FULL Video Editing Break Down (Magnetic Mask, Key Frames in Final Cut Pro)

What up? I am not in my studio. I'm actually traveling right now. I'm at my parents' house, but I just edited a sweet video and I want to do a video editing breakdown on how I achieved the look, some of the creative decisions I made and things like that.
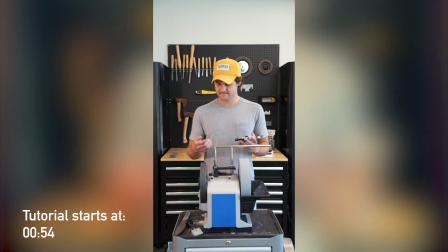So here's the video.
Need to sharpen a knife today. What method should I go with?
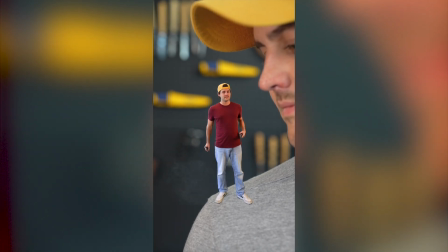Marker method. Pretty quick and easy. I like the knife angle setter.
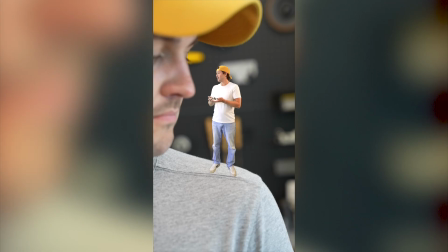Super precise. This guy. Also, you can really dial in the angle of your knife.
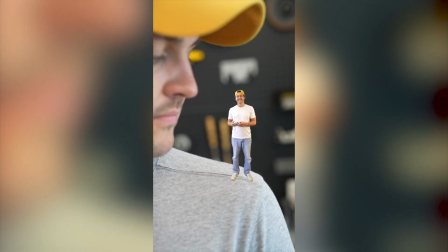I think we have our answer.
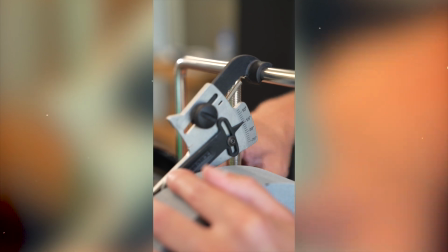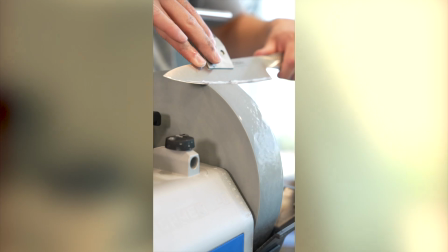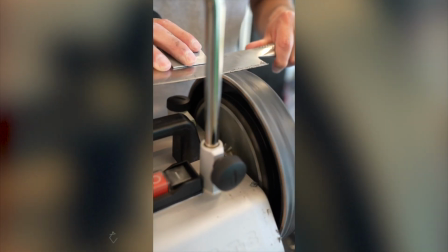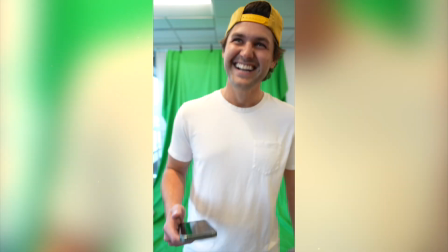What is it supposed to be?
All right, so the first thing, obviously, I had to plan some of my shots. And for the first one, super easy. I just had him walk up to the machine and look at each option and kind of ponder what he wanted to do for the day.
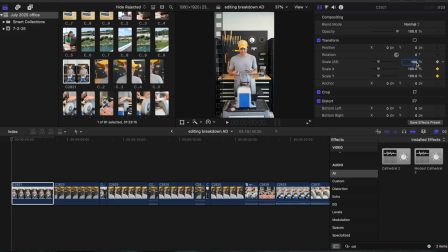The only change I made on here was that in the beginning, I added keyframes to the scale to add a little bit of camera motion.
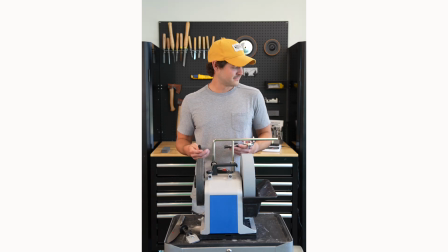I then had him look at each shoulder back and forth to kind of go between each character.
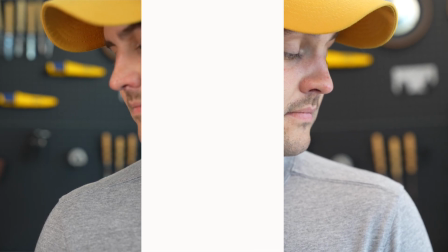I then did close-up shots of him looking at each shoulder and kind of nodding in agreement as if he was listening to someone talk.
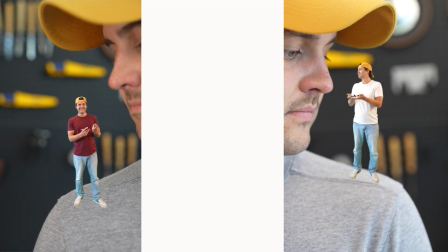And to have each character stand out, I had one wear a white shirt and one wear a red shirt.
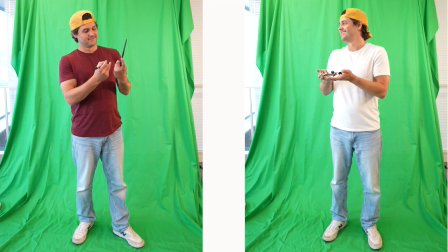To successfully do this effect, you're gonna have to key out each subject. So what I did is I put them in front of a green screen to make it easier. The green screen is totally optional, but I thought it was gonna be easier for the AI in Final Cut Pro to detect him versus the background with a green background as opposed to something that was,
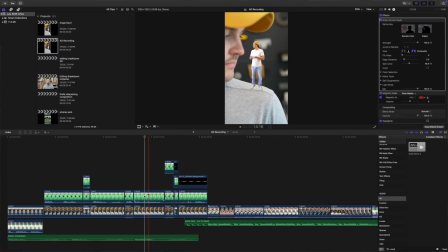closer to what he was wearing. So I took each clip and I added it to the timeline.
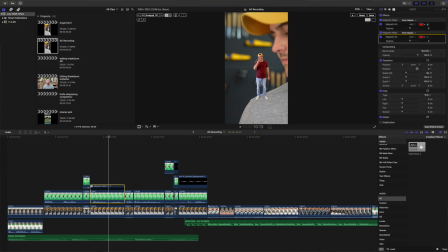I then clicked on this cool button here and went down to Add Magnetic Mask. And from here, you just select the subject that you want to mask out, and then you hit Analyze,
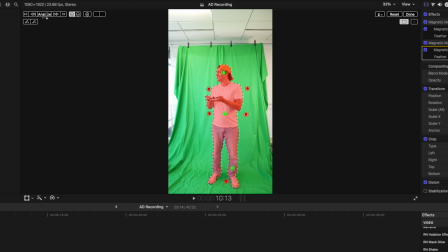and Final Cut Pro is going to analyze this and then remove him from the background just like this.
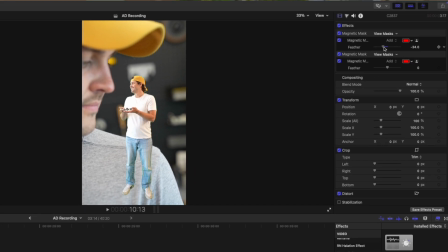To fine tune this a little bit more, I went to the feather and I changed that so that way you don't see some of the green outline of his body to make it look a little bit more realistic.
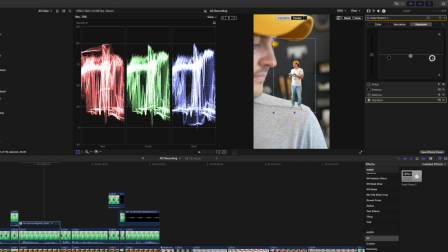I then did a little bit of color grading to match the colors more closely to the shot of his shoulder. To make the entrance of the characters a little bit more impactful, I added a smoke effect, which I got from some pack somewhere online, along with a smoke whoosh sound effect that I got from Artlist. And then finally, I added keyframes to the opacity, so he starts at 0, and then he comes in, and I changed the position and scale to make him really tiny so then he popped up.
Marker method.
Finally, I added his voiceover for the beginning piece where he's trying to decide what to use. And to save time, I just filmed it and I just stripped the audio.
Need him.
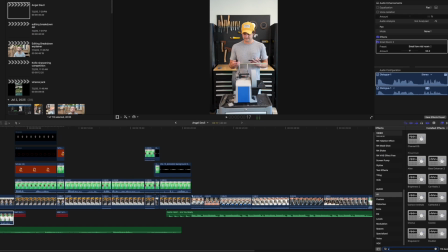I added it to the beginning of the video and then I went to the audio effects and then added the small room effect to make it sound a little bit more like it's in his head. For the shot of him throwing the marker and hitting the other guy in the face, unfortunately, it didn't capture the marker in the original video.
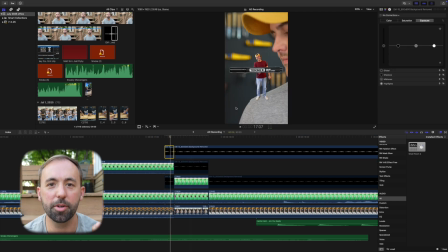So I had to take a product image of the marker, add it to the video.
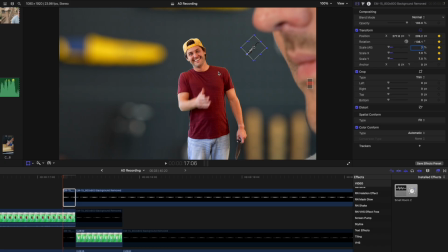Then I had to add keyframes to the position, the rotation, and the scale as it flew across the screen to make it so that you can actually see what was going on. It then jumps into the regular knife sharpening, which is very straightforward. I added a couple keyframes to add some motion to the camera, but that was about it. Now let's go over some of the creative decisions I made with this video. First off is the music. I added a more whimsical, mischievous song because I thought that fit the vibe. Once he made the decision on which method to use for sharpening, I thought it was more celebratory, which is why I added a more upbeat, kind of more commercial song. I also timed the clapping 1, 2, 3, 4 piece to when the marker hits his face, so it kind of matches and it nice flows, almost as if it was a riser going into the next shot.
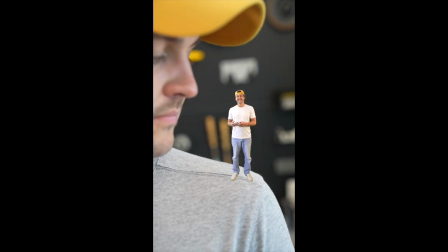I think we have our answer.
The last clip was just a blooper from the voiceover that we did, and I thought it kind of showed character, showed that we were having fun, and I liked that the green screen was in the background.